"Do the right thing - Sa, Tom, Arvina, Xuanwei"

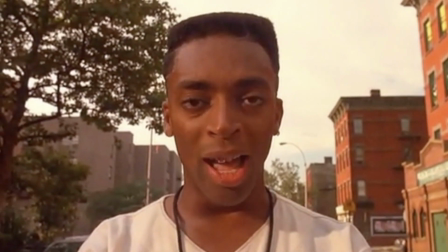(8:06)
The characters are expelling racially charged stereotypes at each other,
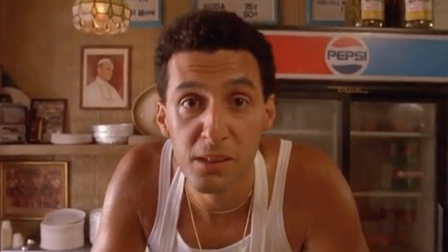(8:11)
having a go at each other's cultures with various racist remarks as they vent out their clear frustration.
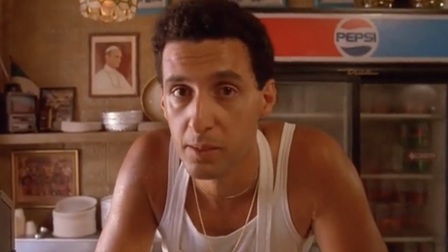(8:17)
This indicates the racial tension of the time and that still exists today.
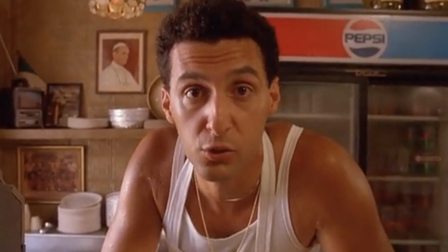(8:21)
The simmering anger and resentment boils over as the day progresses throughout the film.
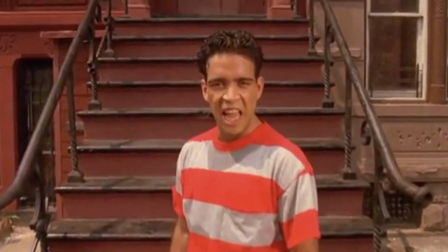(8:27)
Lee utilises unique camera angles as it zooms in close to the characters' faces, with the camera symbolising us being the audience.
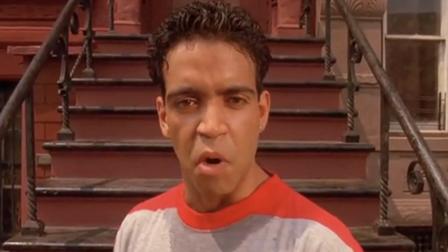(8:35)
Lee employs this technique to make it seem as if the characters are addressing us face to face.
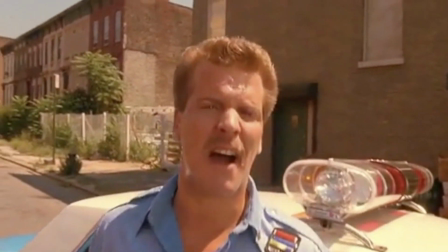(8:41)
This allows the scene to be more intimate for the audience and even more confronting,
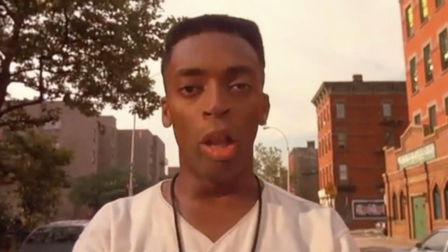(8:45)
as we listen to the sheer anger of the characters' voices as they spew racist remarks.
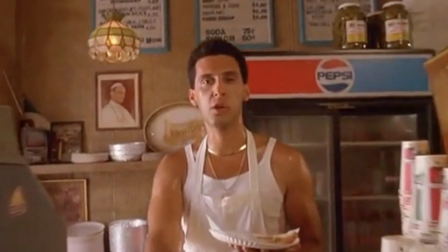(8:52)
There is a complete lack of regard or empathy for other cultures, and I believe Lee is attempting to have the audience be in the shoes of someone who is being racially vilified,
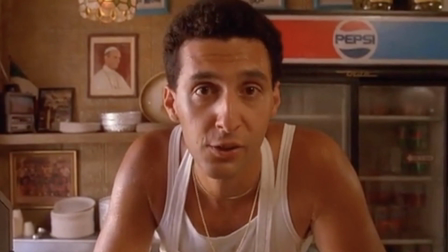(9:01)
and realise what it would be like in reality to have to deal with racism up close and personal.
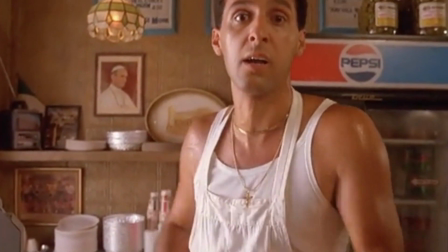(9:07)
Lee's technique of having the characters break the fourth wall is another example of a film technique used ahead of his time,
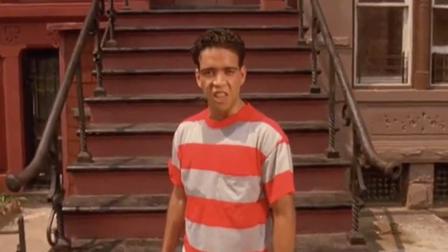(9:14)
and why the film is seen as so groundbreaking and iconic.
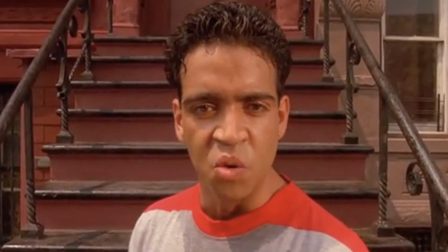(9:18)
Lee also uses camera tilts throughout the film to skew reality for the audience, and we almost become dizzy trying to focus on the dialogue.
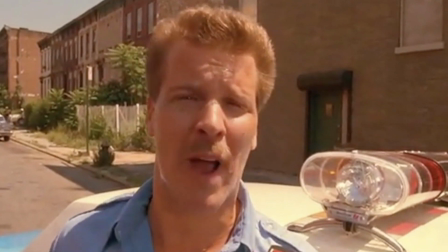(9:27)
The diegetic sound used by employing Radio Raheem's radio blasting "Fight the Power" is another symbolic motif.
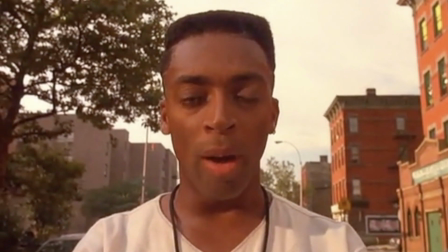(9:35)
The song choice inferring Lee's belief in racial
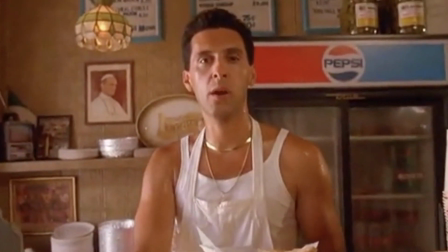(9:39)
injustification being carried out by powerful entities such as the police must be fought against.
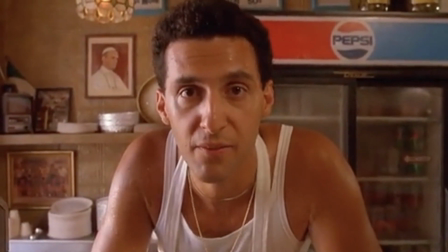(9:45)
The loud music also symbolises how to shake up the system of corrupt power.
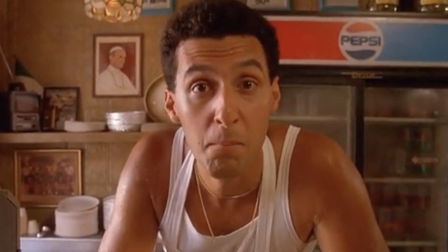(9:50)
Black men must stand loud and proud in order to have their voices heard.
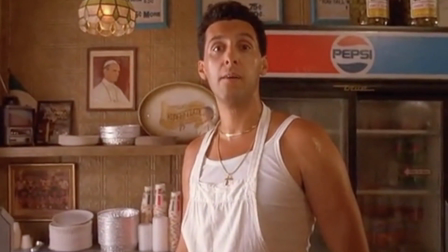(9:55)
Another film technique they utilise is the use of warm, vibrant colours such as yellow, red and orange with visual motifs, as it's an extremely hot day.
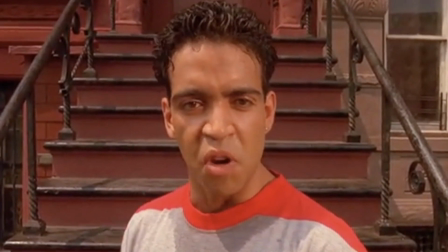(10:05)
Spike Lee even had heat lamps placed directly under the camera lens to cleverly produce wavy heat shimmers.
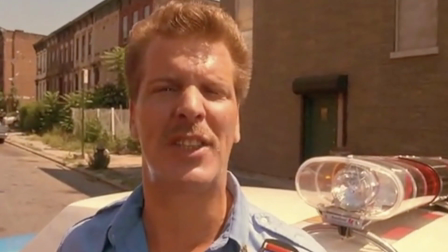(10:12)
This in turn leaves the audience feeling hot and bothered along with the characters, almost as if we are in an overheated daze.
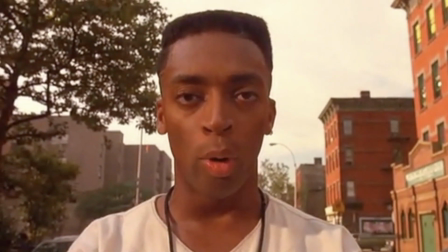(10:19)
This is further exacerbated due to the costume design and overall mise-en-scène.
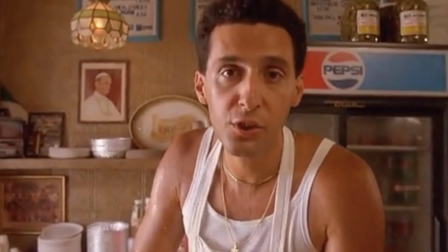(10:24)
The characters' sweat is noticeably dripping off their bodies throughout the film, and the audience reflects the characters as we feel more agonised as the day progresses.
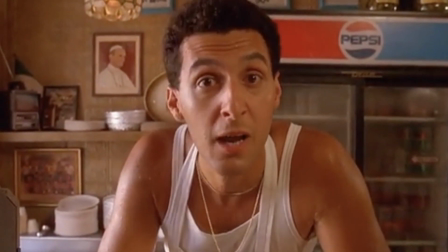(10:33)
This articulates Spike Lee's position on racism. His position being, while racism is very challenging to talk about, it is incredibly necessary.
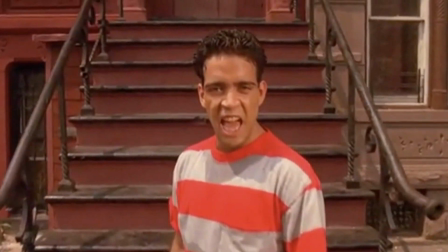(10:42)
He believes it is foundational in order to have understanding for other races, and so, as a society, we can all flourish together as a community.
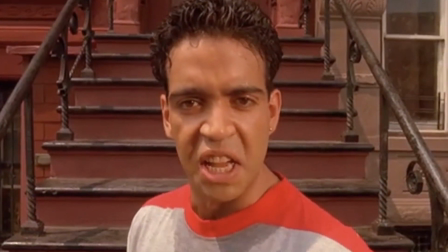(10:51)
The film also highlights how characters who lack understanding of other cultures tend to act incredibly aggressive out of pure ignorance.
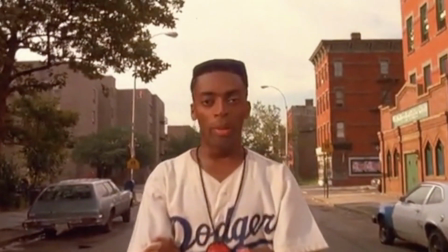(10:58)
Lee is highlighting how as human beings we are conditioned to fear what we don't understand, and makes his stance very clear on the lack of race education in America.
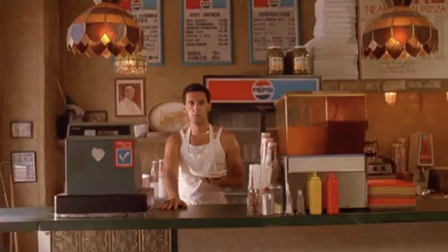(11:07)
He is essentially saying if educational standards on race don't change, America will remain a racist country.
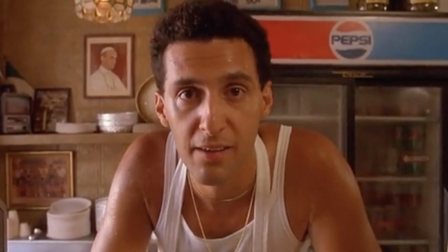(11:15)
I personally completely understand but do not agree that Mookie did the right thing.
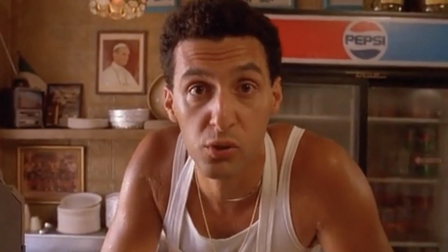(11:21)
I don't think the destruction of the pizza store and ensuing riot caused by Mookie throwing the bin through the window served any constructive purpose.
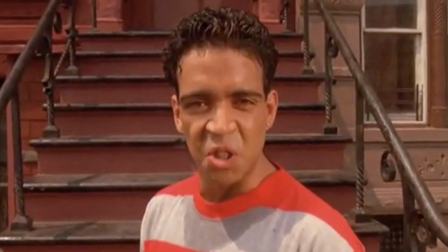(11:29)
On the other hand, the conversations Bugging Out tried to have with Sal and his son Pino about
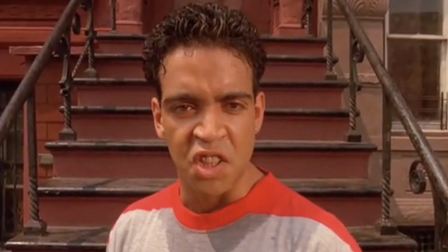(11:35)
how they would feel more of a sense of community if they had some African American cultural
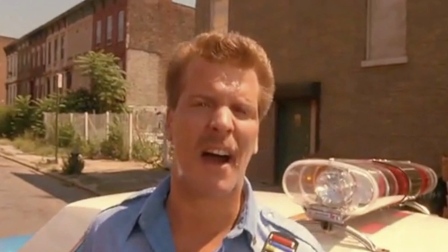(11:41)
icons photographed on the wall didn't seem to have any effect on Sal or the sons.
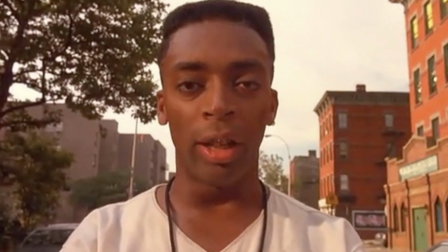(11:47)
The style in which Lee directed the riot scene felt like he was trying to visually indicate how reactive
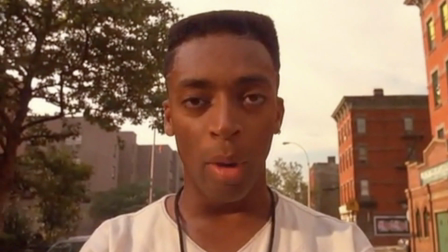(11:52)
actions when it comes to racial wrongdoings will always be seen as a moral conundrum.
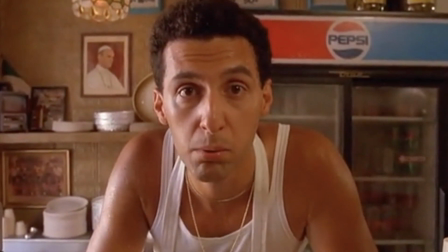(11:58)
It therefore raises another question I believe Lee is trying to ask of the audience. Can violence be solved with more violence?
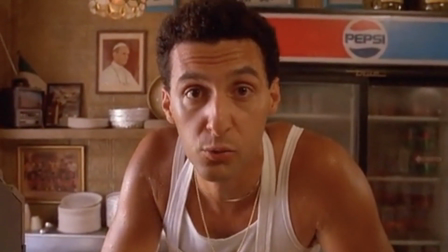(12:06)
I also believe he was inspired by Malcolm X with that line of ideology.
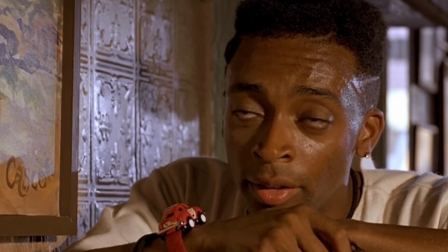(12:32)
Different camera angles are used in Spike Lee's Do the Right Thing to create movement, emphasis mood, and improve the overall visual experience of the film.
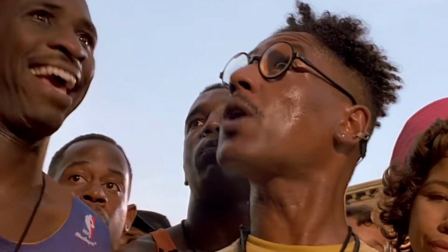(12:42)
Spike employed the following cinematography methods to create the groundbreaking film.
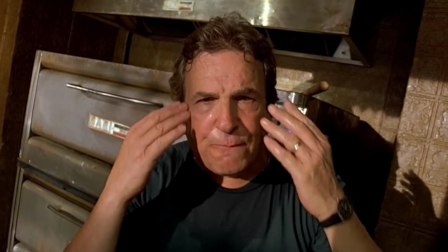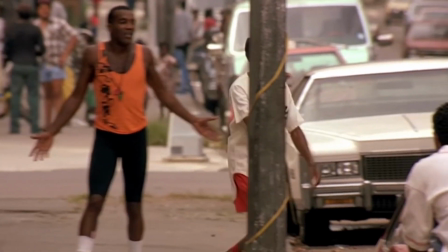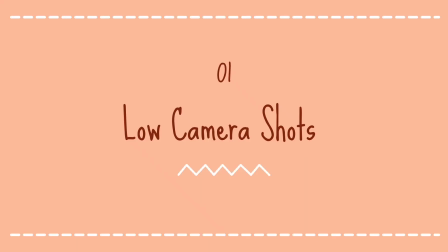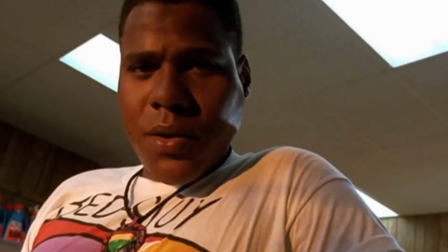(13:02)
The first one is low camera shots. The most basic approach to portray contrast between characters in cinematography is the placement of the camera.
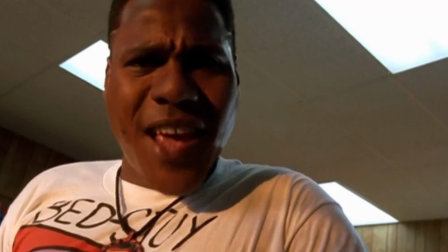(13:11)
You shoot a character from above if you wish to show that he or she is a little weak.
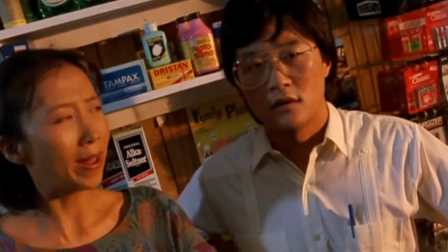(13:16)
Shooting someone from below is a great way to demonstrate their power and dominance.
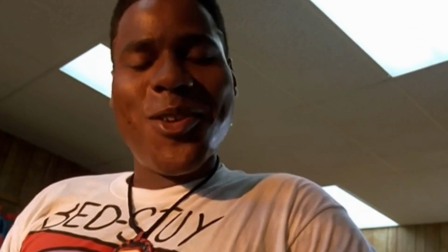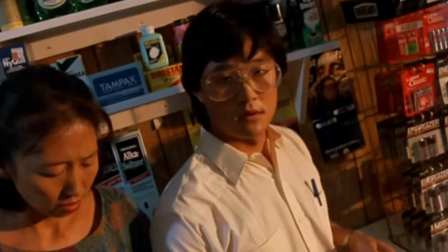(13:27)
This particular technique is used in Do the Right Thing when three main characters,
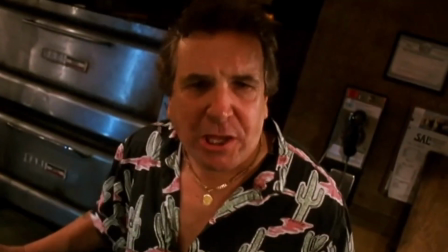(13:33)
Bugging Out, Radio Rahim, and Smiley, enter Salt's famous pizzeria.
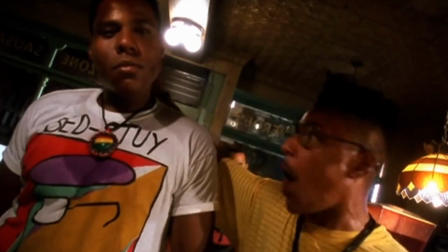(13:37)
They demand that Salt, whose New York City restaurant is in a black neighborhood,
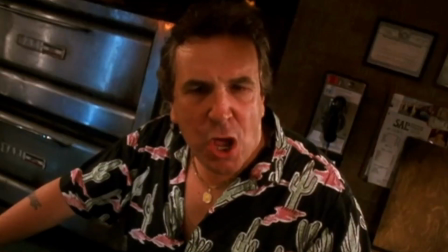(13:43)
modify his Wall of Fame to include notable black people rather than just solely Italian Americans, and the camera shot them from below,
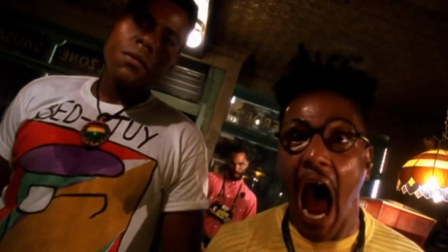(13:52)
demonstrating their confidence and power.
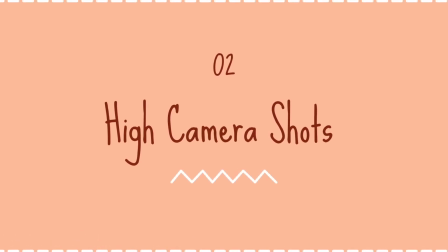(13:58)
The second one is the high camera shots.
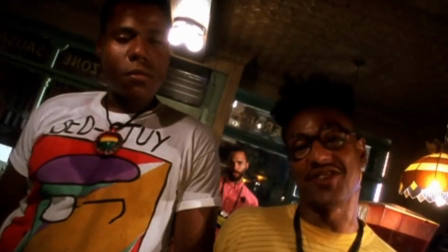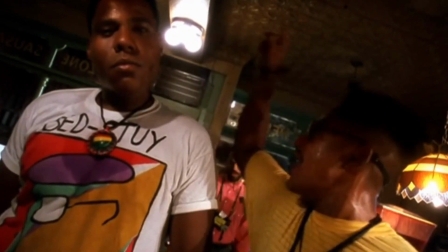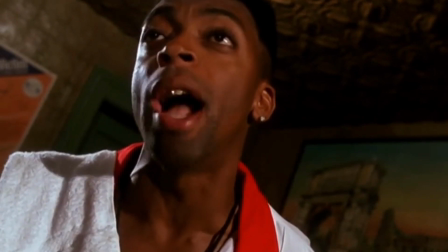(14:15)
Where the low camera shot expresses power, the high camera shot conveys insecurity.
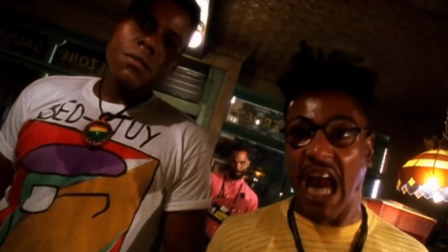(14:21)
Spike shoots the restaurant owner from the above in the same scene that the gang approaches him,
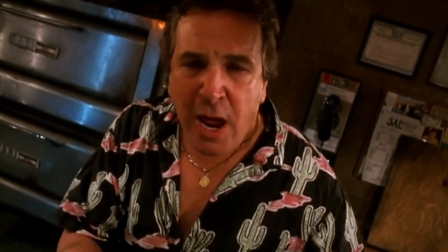(14:26)
highlighting his fear and insecurity in the face of the black men who are challenging him.
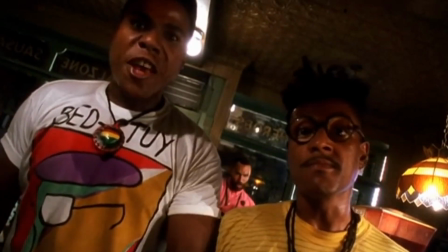(14:33)
Then, Saul breaks the Radio Rahim boombox and screams racial slurs at the man, and it escalating tensions.
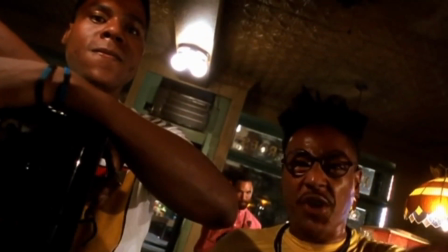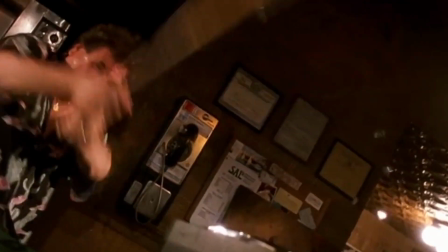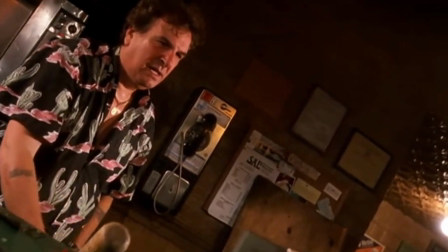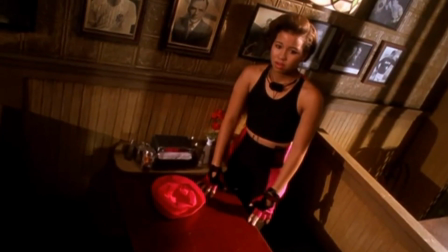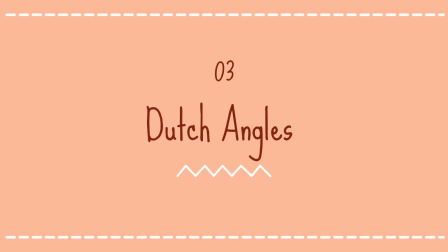(15:26)
Another cinematography technique used in the Do Right Thing is Dutch angles. It is a camera shot in which the lens is angled to one side.
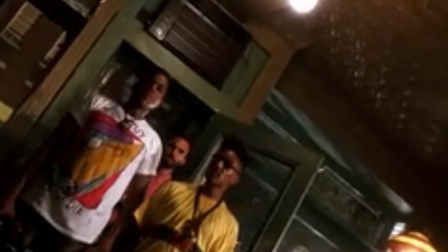(15:36)
You can employ a Dutch angle shot, which is also known as a canted angle, oblique angle, or Dutch tilt, to push the audience out of their comfort zone, generate disorientation, and express chaos.
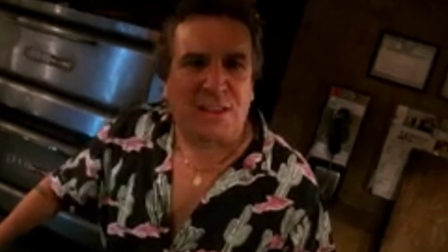(15:47)
But be careful not to overuse it, as it can take away its impact.
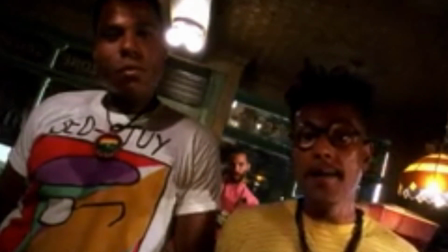(15:50)
Throughout the Do Right Thing, Spike Lee uses camera tilts to express tension and warp reality.
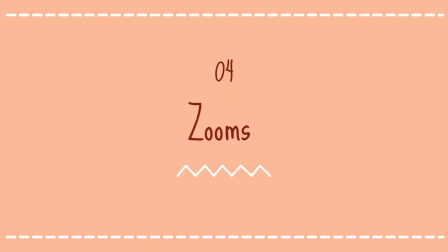(15:56)
Lastly, another technique is zoom. The camera movement adds a vitality to the scene. There aren't many static shots in the Do Right Thing. Characters move in and out of the frame as well as side to side.
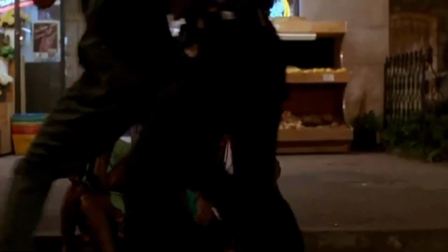(16:07)
In one particular scene, Mookie and other characters are emitting a string of racial epithets,
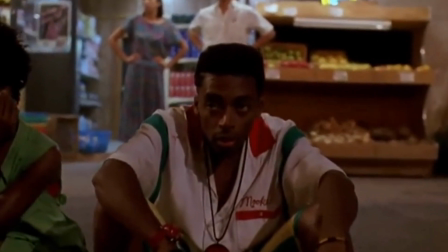(16:13)
and the camera zoom in close as they list of numerous cliches about other cultures, highlighting racial tensions.
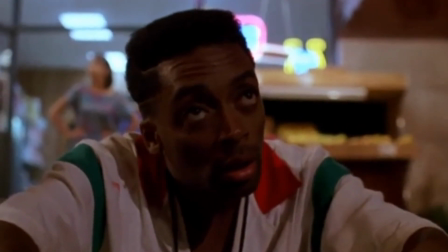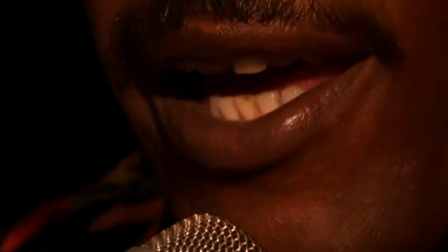(16:28)
However, Samuel L. Jackson's character, a Bed-Stuy, Brooklyn-based radio broadcaster, serves as the voice of reason at this point,
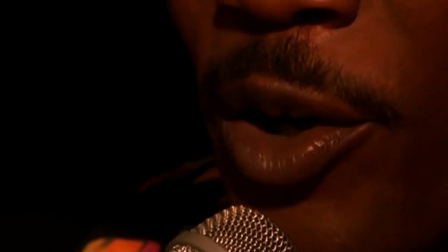(16:36)
as he is the only character who moves towards the camera rather than having the camera move towards him.